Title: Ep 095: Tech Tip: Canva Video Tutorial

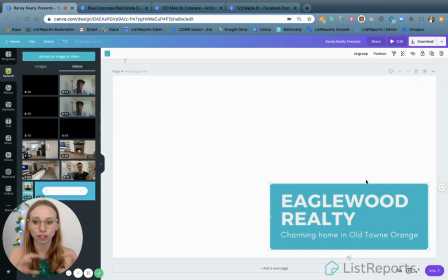247s
So I love that because it acts as a group button, so you can just grab, copy, paste, all at the same time. Now, if you want to do your own video, but you're not really sure how you want to frame it, how to drop it in, go over to Elements.
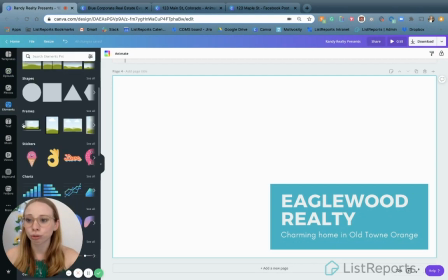262s
And if you go down here, if you see this little section, it's called Frames. And what I love about this is Frames, it's like a photo frame. And so it's already cropped for you if you want a different, interesting shape. They have all these different circles or squiggly, I don't know what that is, star circle thing.
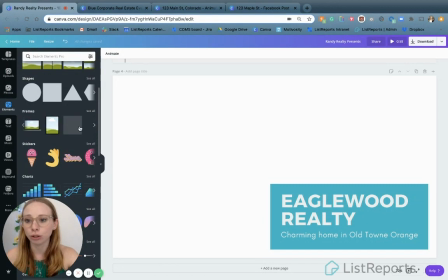280s
But what I love is they also have really cool graphics that you can drop in. So let's say you're trying to promote a virtual open house.
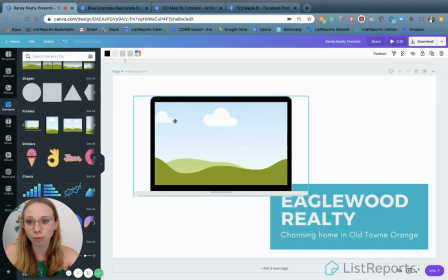286s
You can go ahead and choose this computer icon, which I think is a great way to indicate, hey, this is completely virtual,
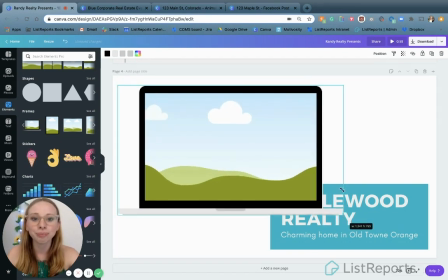293s
open house, online, all you need is a computer. You can resize it. You want to send it to the back. So what I mean by that is you choose position and you click backwards. and that puts it behind your text so that your text really stands out.
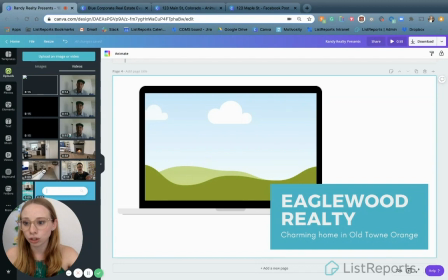305s
And then you can simply drag and drop your video, same as before, and you can just drag whatever video you want and drop it in, and it looks amazing.
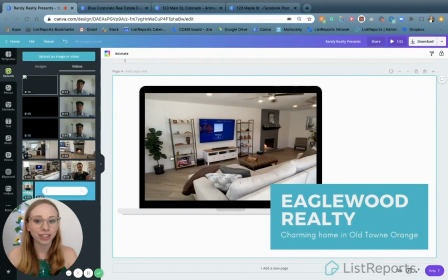314s
Like, look at that. It's so cool. It looks like it's contained in a computer. That's really going to get your point across that, hey, virtual open house.
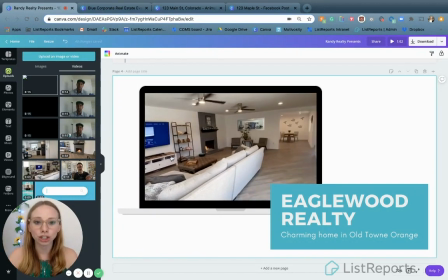320s
You can add messaging around it. This gives you room to add your headshot, add some more details down here, the time, the Zoom link, whatever you need, all of that right there.
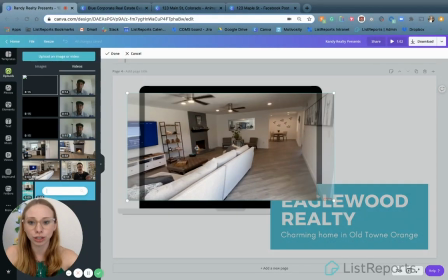329s
And what's great is, let's say you don't like how this is cropped. If you double click, you can then drag it.
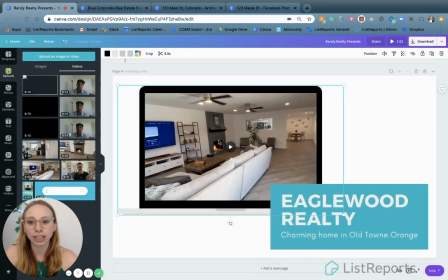335s
So you say, okay, it's cutting off the good section, so I'm going to move it there. So now double click again, and now it's cropped the way you want it.
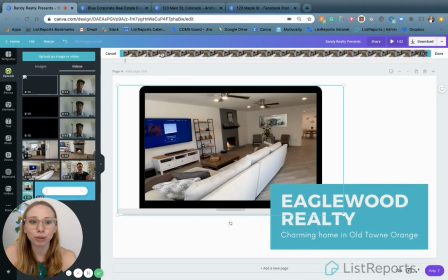341s
And if you go up to the top here and find these scissors, let's say the video is too long or there's a beginning or an end that's just kind of an awkward transition, you can just go here and trim it slightly by moving these little blue bars and just bringing them closer to
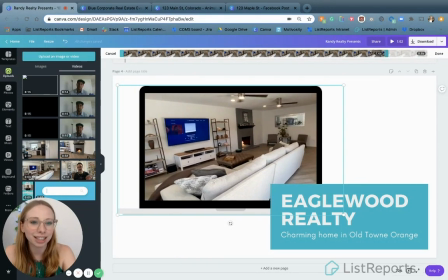355s
the center. And that's going to let you trim off a few seconds. If you're like, oh, 8 seconds is kind of long, I'll just do 5 seconds or 6 seconds.
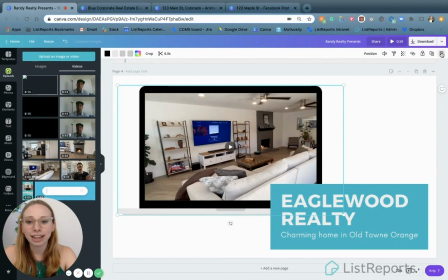362s
That's perfect. And then you hit done. And now your video is automatically trimmed. So you don't have to have fancy video editing software. You don't have to do any of that. You just click a few buttons and there you go.
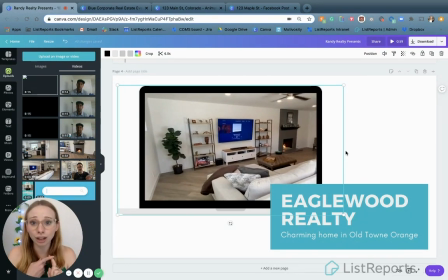372s
You have a beautiful video ready to go. You can download it as a video, so it'll play once, or as a GIF, so it'll be on loop.
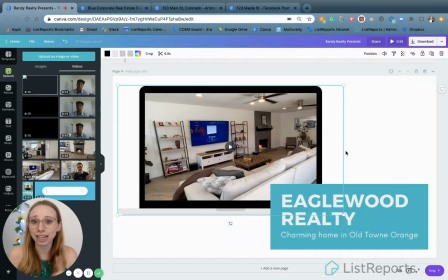379s
And then that way you can just share it on social media, Instagram, Facebook, LinkedIn, wherever you want. And that is gonna get your followers' attention. So let me just go over a few other templates to show you that you've probably seen before, but I'll show you how you can make them really pop with just some added video.
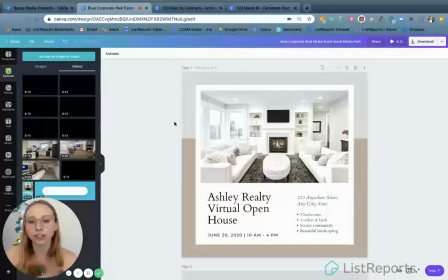395s
All right, so this is a previous asset that I already created, and I, you know, if you want to check out the previous video, I went over how to match colors to your photos,
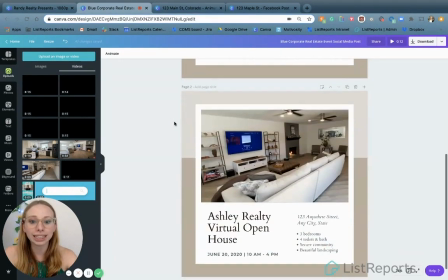403s
a couple other cool tricks. That's always great. But I just wanted to show, again, you can really easily drag in a video and just fill the same template,
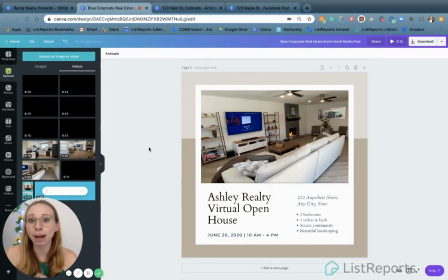411s
but use that video to your advantage, because in my opinion, motion captures the eye. So when you're scrolling through Instagram and Facebook and you're seeing photo after photo, you just stop paying attention. You're not really stopping to take in the details. But a video and the motion of a video, watching this happen,
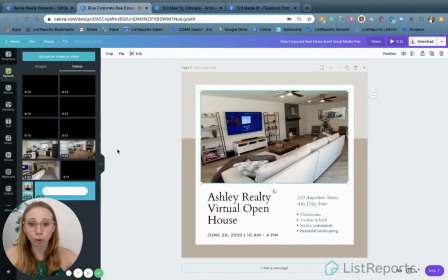427s
when you see this and you click on it, or you're just scrolling by and you see this pan of this lovely living room, your brain, you're going to be, wait, let me process. What is that? And you're going to stop. And I think your followers will stop and pay attention. And what I love about this template, it is actually gives you room to put your name and your brand, times, details.
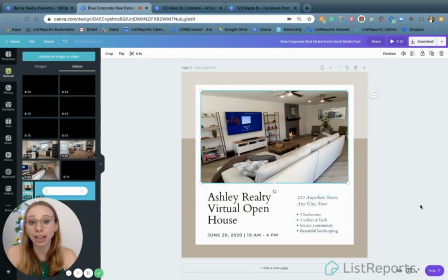446s
This is already built in. So I just think that's a cool template. And I just wanted to show you again that you can take almost any template and replace any sort of photo with a video.
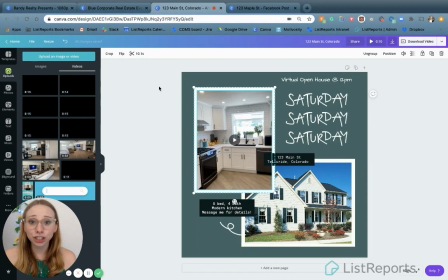454s
Just drag and drop super easily. And then just to reemphasize that point about motion catching the eye, this is that template I use that has the stickers on it that are already really moving, eye-catching.
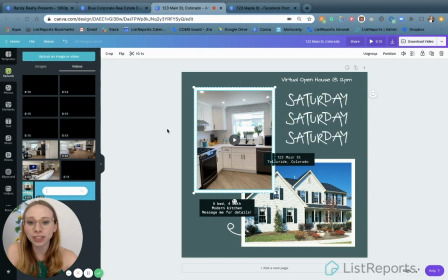466s
This is where you want to download it as a GIF so that it keeps looping. But what I've done is, instead of having two still photos, I put a lovely still photo of the outside of the home, but now I have this kitchen video that really allows you to really see this pan,
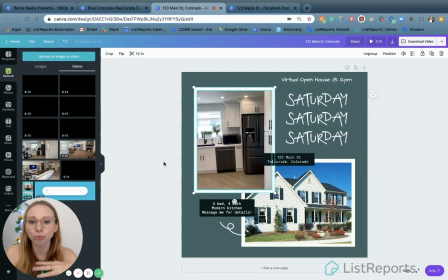480s
and it's just, again, eye-catching. It's just really going to capture your followers' attention and give them more detail.
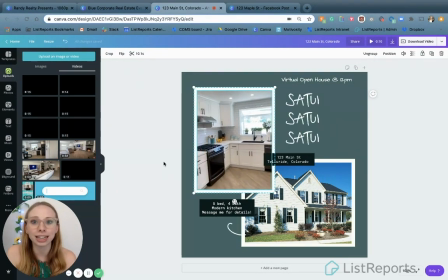486s
And I think that's what followers like, right? They like to see a little bit of your personality and a little bit more detail than just click here to learn more. So this video is a little bit of a teaser.
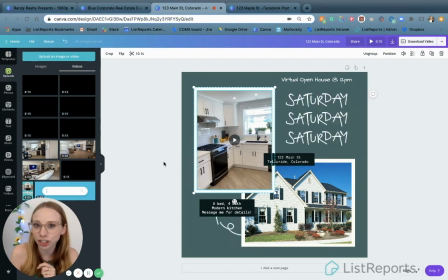495s
It kind of piques their interest, gets their attention, and makes them kind of say, ooh, that's a nice kitchen. I wonder what the rest of the house looks like. And they can click in. So now let me show you another template you can use to add more videos to really give your followers and your potential buyers more information.
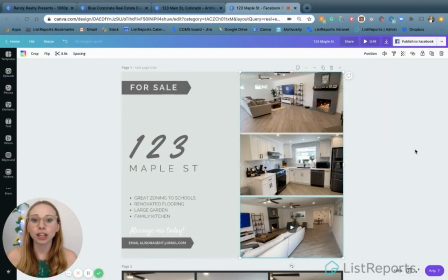512s
So I really love these two templates because you can put multiple videos on them. So again, you can create your own or you can use a pre-made one. These are both pre-made that I've just kind of added a little bit of sample text and then the videos that I wanted to use. And what's awesome about this is I'll play them for you in a moment, but when you download them, these videos all play at the same time.
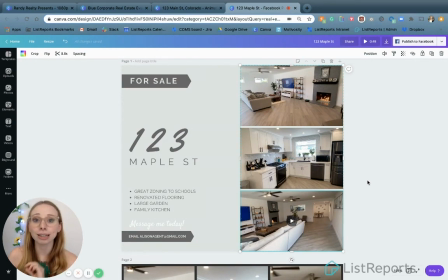531s
And so what you're doing is you're giving your followers the chance to see multiple rooms in a house, and whether that's clips from a virtual open house, so you've taken videos extensively for this purpose,
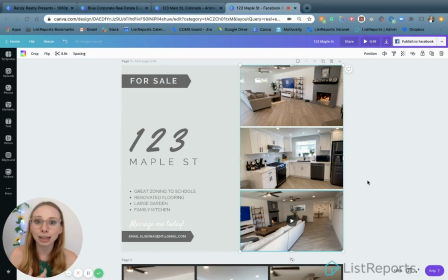544s
here's a way to repurpose them for free, eye-catching, getting more people's attention, giving them more information, and getting your listing out there. Or you could put a video of yourself in the middle slot, and so then you're talking directly to your buyers as they're seeing this beautiful home being showcased in the other two sections of the video.
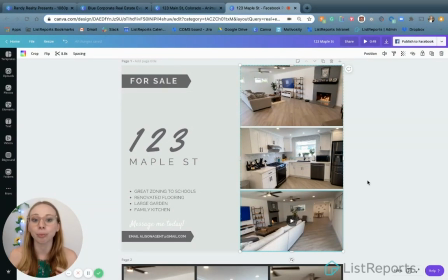562s
So there's a lot of different possibilities, but what I just love is it gives so much more information. When you're looking for homes, you're touring for homes, or even if you don't think you are and you see something that catches your eye, the more information you have, the more interested you're going to be. So that's what I really love.
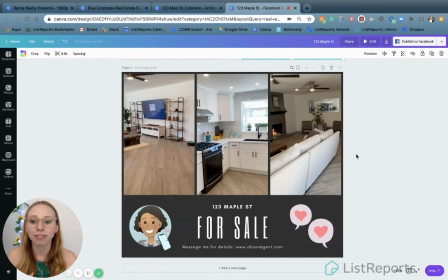576s
And then I also did an example of this template where I've added a few little stickers to be a little more eye-catching. And I love this vertical setup. When you're recording videos, I think Rod gives this tip in his episode, you always want to record horizontally because it just looks better on the phone and when you go to use the video later.
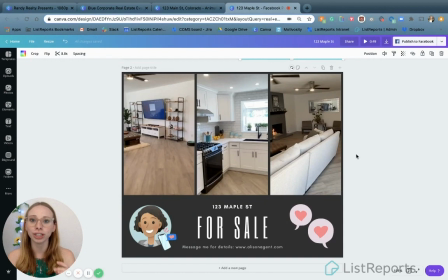593s
But in this one, I love this template because it takes the horizontal videos and crops them vertically, so it looks really nice when they flow together.
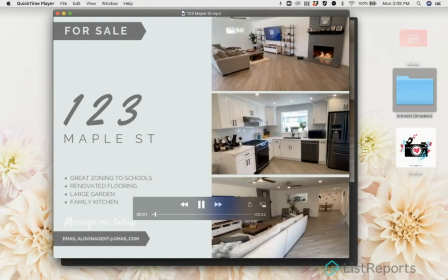601s
So let me show you that. So here's the video, the first video. And as you can see, when you play it, I'm gonna move my mouse, so there you go.
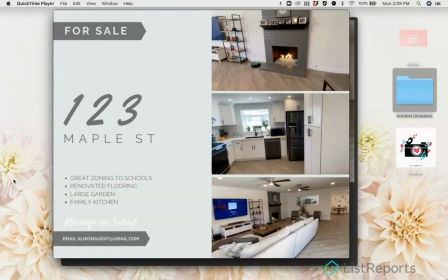608s
So when you play it, you can see all three videos are going at once and it just really grabs your eye.
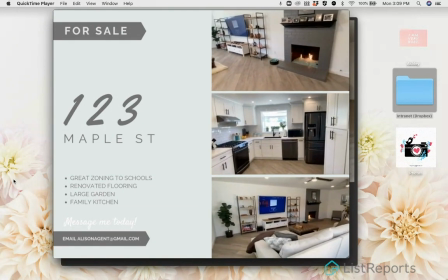614s
And the top video kind of hovers for a minute, gives you time to pause and glance down at the others.
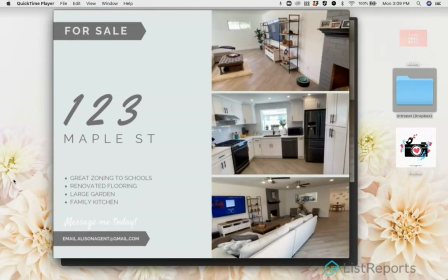619s
It just really, it gives you a great overview of the home. And I think that that's really gonna engage your buyers and make them say, oh, whoa, I really like the look of that.
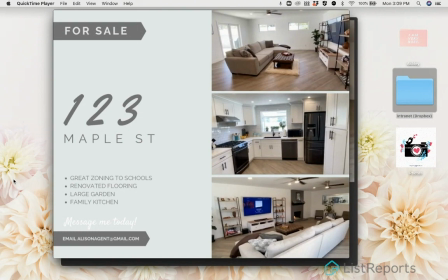626s
Or wow, that's a big living room, a lot of space. Or I love that fireplace. It just gives them detail to latch onto, which I love.
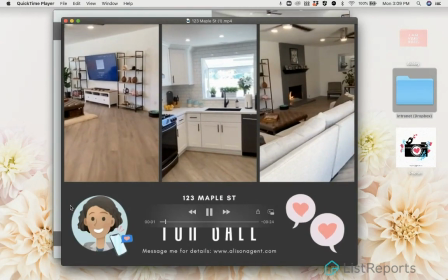633s
And then in the second video, where you have the vertical view, what I love is that the videos kind of blend into each other.
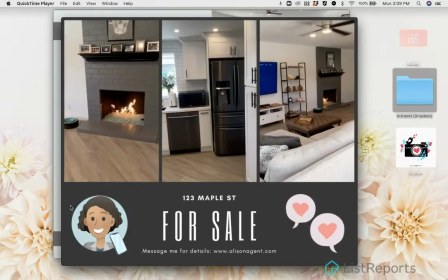639s
And if you, you know, if you even video with the template in mind,
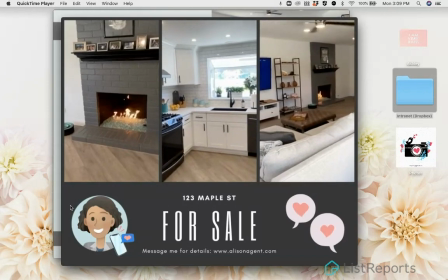642s
you could really make it smooth and make it look like a transition where all the videos are panning the same way and then pan back.
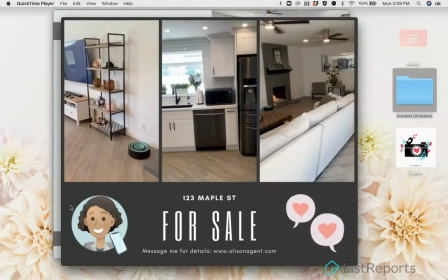648s
So you can really coordinate a lot of different ways to make this look really nice. But I just love this because, again, if I was scrolling through Instagram, this would look amazing.
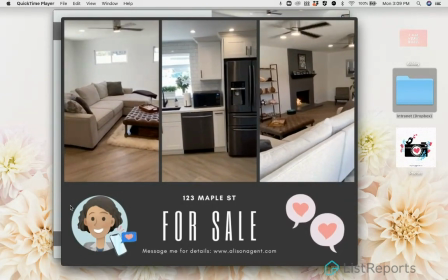657s
This would capture my attention. I would want to know more. I would click into your profile and go see the listing.
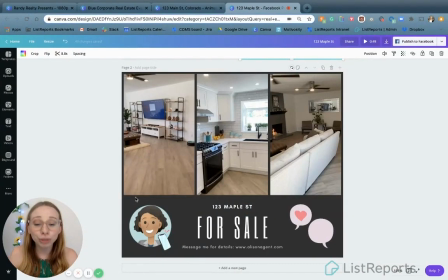662s
So that's just another way to really get the attention of your followers, be eye-catching, not need to invest a lot of money in video editing software or be that good at it, because trust me, I'm not. This is all self-trained. Again, Canva just makes it really easy. It's a free tool, free account.
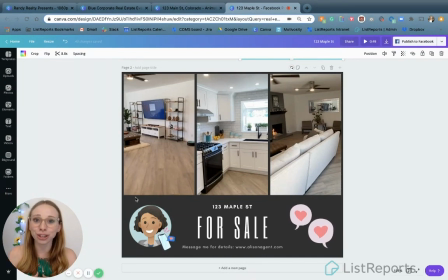678s
So I just wanted to give you guys that tutorial so that you could use video and integrate it more into your tools and your assets to make everything pop and really just feel like you're putting your best foot forward. And I really think investing and putting videos of yourself on your assets, talking about a listing, would also engage people.
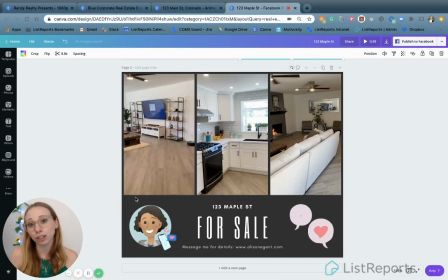696s
My personal tip is just the more personality you can put into your social media, the better. Because what people relate to are stories and personality. And so if you share a little bit of yourself in your social media and you showcase some of your fun personality through stickers or for videos or through putting your headshot on,
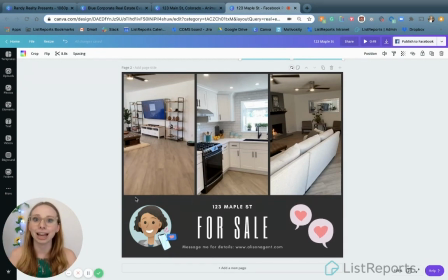715s
people are gonna feel like they can relate to you more, and that's gonna help them feel more comfortable engaging with you. So that's just my personal tip, not really related to Canva or anything, but this, I think that's why Canva is so cool, because it really gives you the chance to put your own personality and your own little spin on all these different templates,
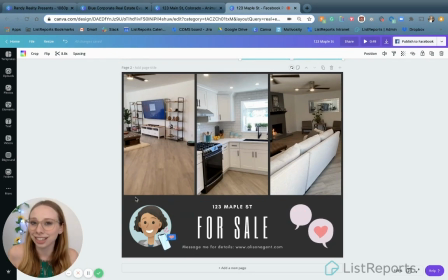732s
but without having the need to be a professional designer.